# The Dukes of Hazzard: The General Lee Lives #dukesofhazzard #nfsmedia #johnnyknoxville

When the audience gets in this car, they should feel like they've gotten in the car of that 16-year-old who just got his license and floors it everywhere. And you get in that car once with this guy, but you never get in the car again with him.
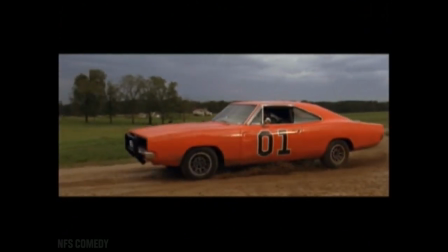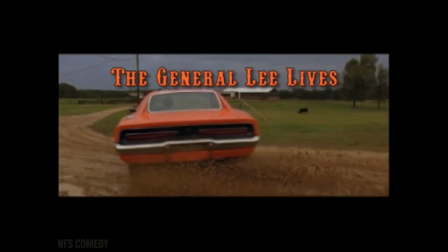Growing up with this show and growing up with Smokey and the Bandit, I could never change the car. The car was the whole reason to even do the movie in the first place, you know? It's the car. It's about the car. The '69 Charger. It's quite the car. I mean, it's General Lee, man. Everybody knows what it is.
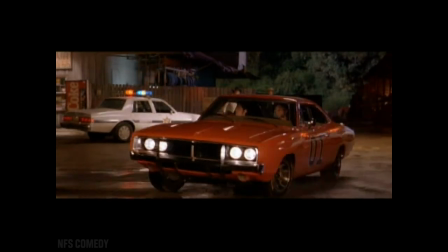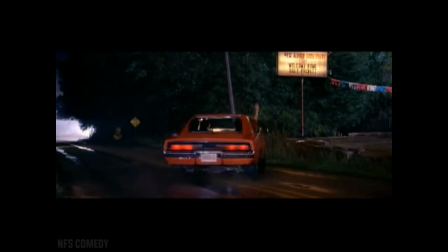50s
One of the biggest looks that the Charger had early on was what they call the raking effect, which is the rear wheels are off the ground higher than the front wheels.
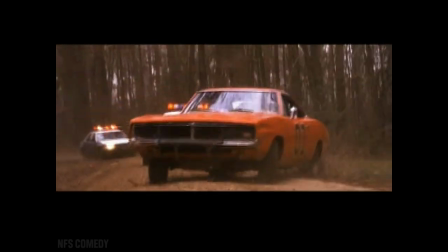61s
I think the fact that it's big and it's wide, but it's sleek, it has a look of power. I mean, I just sort of started to really enjoy shooting the long,
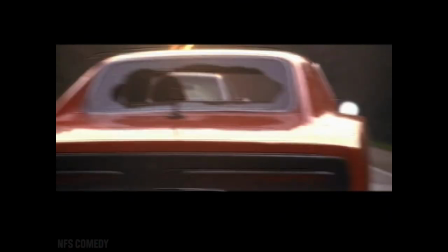75s
flat planes and where that would curve into the roof, and I mean, it's a really kind of a great-looking car on film.
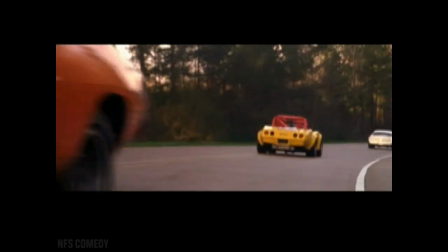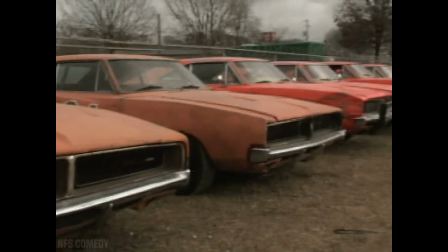89s
We bought 25 cars originally and started building them. Just pretty much just got on eBay and started looking for '69 Chargers.
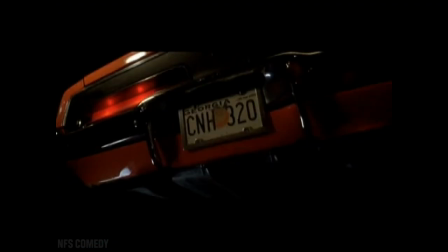97s
We bought a lot of '68s and we all converted them to '69s, which is basically the tail pan and the grille, and everything else in the car is exactly the same. We do have a couple '70s also, which we backdated as to '69s. Well, you have a car that's being asked to almost become a character in the movie.
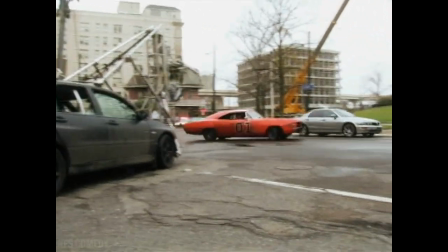115s
You know, a car that tilts, a car that flies, a car that does, you know, drifting shots, you know, stuff that a car wasn't designed to do for the most part.
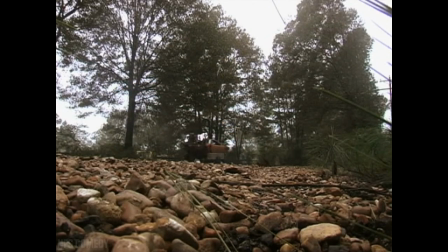124s
So it was very challenging to meet, you know, those requests consistently, every day in and day out, no breakdowns. If you've ever shot car stuff, it's always been very frustrating because you have these high-speed stunts that are done at 80 miles an hour, and then you've got the actors in the car and they're moving at 35.
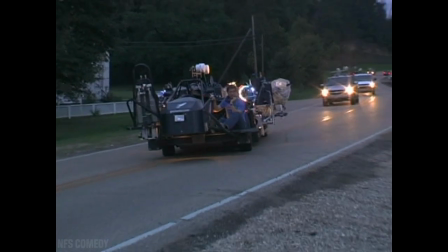143s
What Dan Bradley and his guys came up with was this thing called the Go-Mobile.
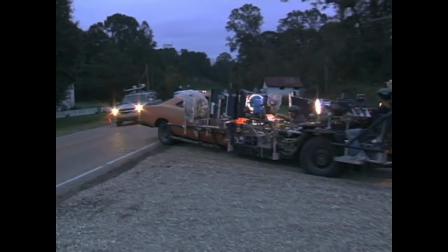148s
We have cameras and lights, and then there's a driver at the front of it. So, but it's all one piece, so you can drive this thing 80 miles an hour, and the actors are in it. We knew in theory that, you know, we could break the car in half and mate it with another car.
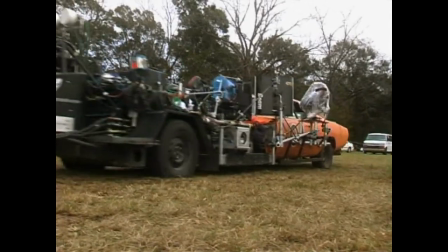164s
So it's like we'd have first half Go-Mobile, the driver's pod, and then we could mate it to the frame of another car.
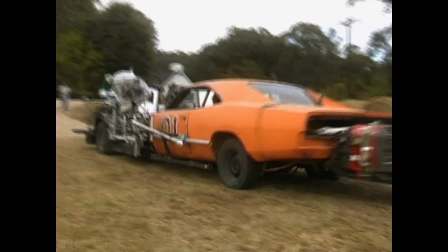171s
It had to be the right car, and Dukes of Hazzard gave us the perfect platform. It's a '69 Charger, which is a fairly heavy, substantial car.
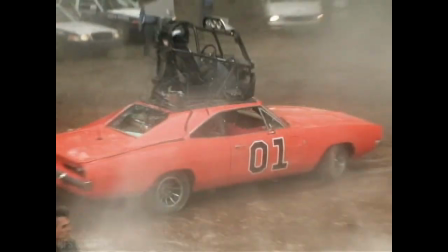177s
It has a full roll cage in it, which gives the car extra stability.
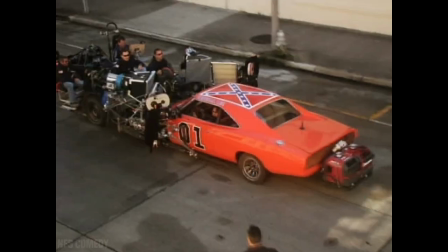181s
We could take the body and put it facing forward or flip it around so it's facing backwards and get shots as if they're driving backwards through traffic. Back on second unit, we ski to General Lee, which means it's on two wheels, skiing through this barn. And now to put the actors in the scene, we've mounted a buck,
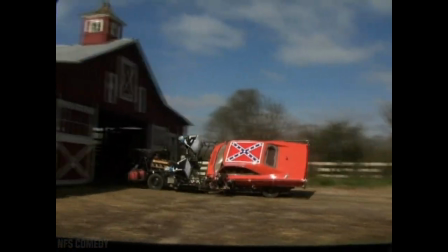203s
which is the body of a General Lee, onto the Go-Mobile, and it tilts via pneumatics.
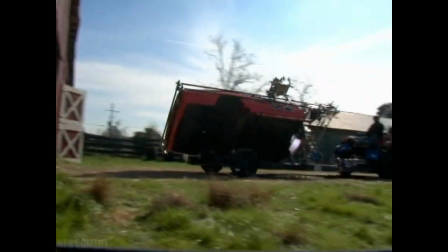209s
So we come through, hit a button, the buck goes up on its side as if it were skiing, and the actors can be inside and we can film dialogue as they're going through the barn.
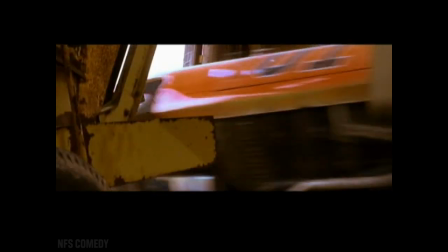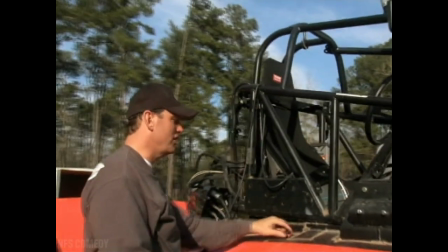223s
This is another one of Dan Bradley's, what we'll call a complex toy, which is creating a remote drive vehicle.
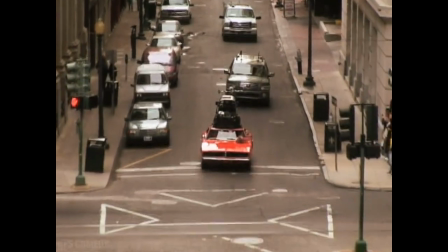230s
The really cool thing about remote drives is it allows us to look forward,
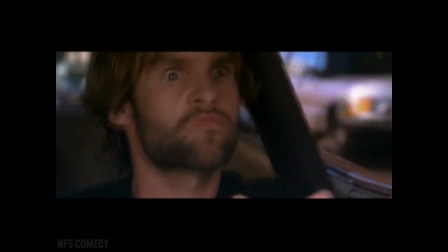235s
which is not always an easy shot to get because the actors would have to be driving, as well as the trunk and the rear section of the car is removable.
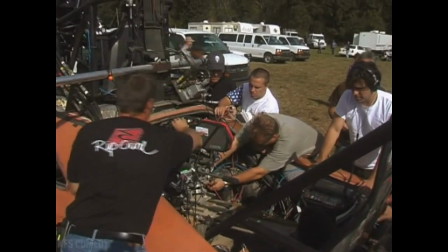243s
So we can actually put an operator or a camera in the back looking forward.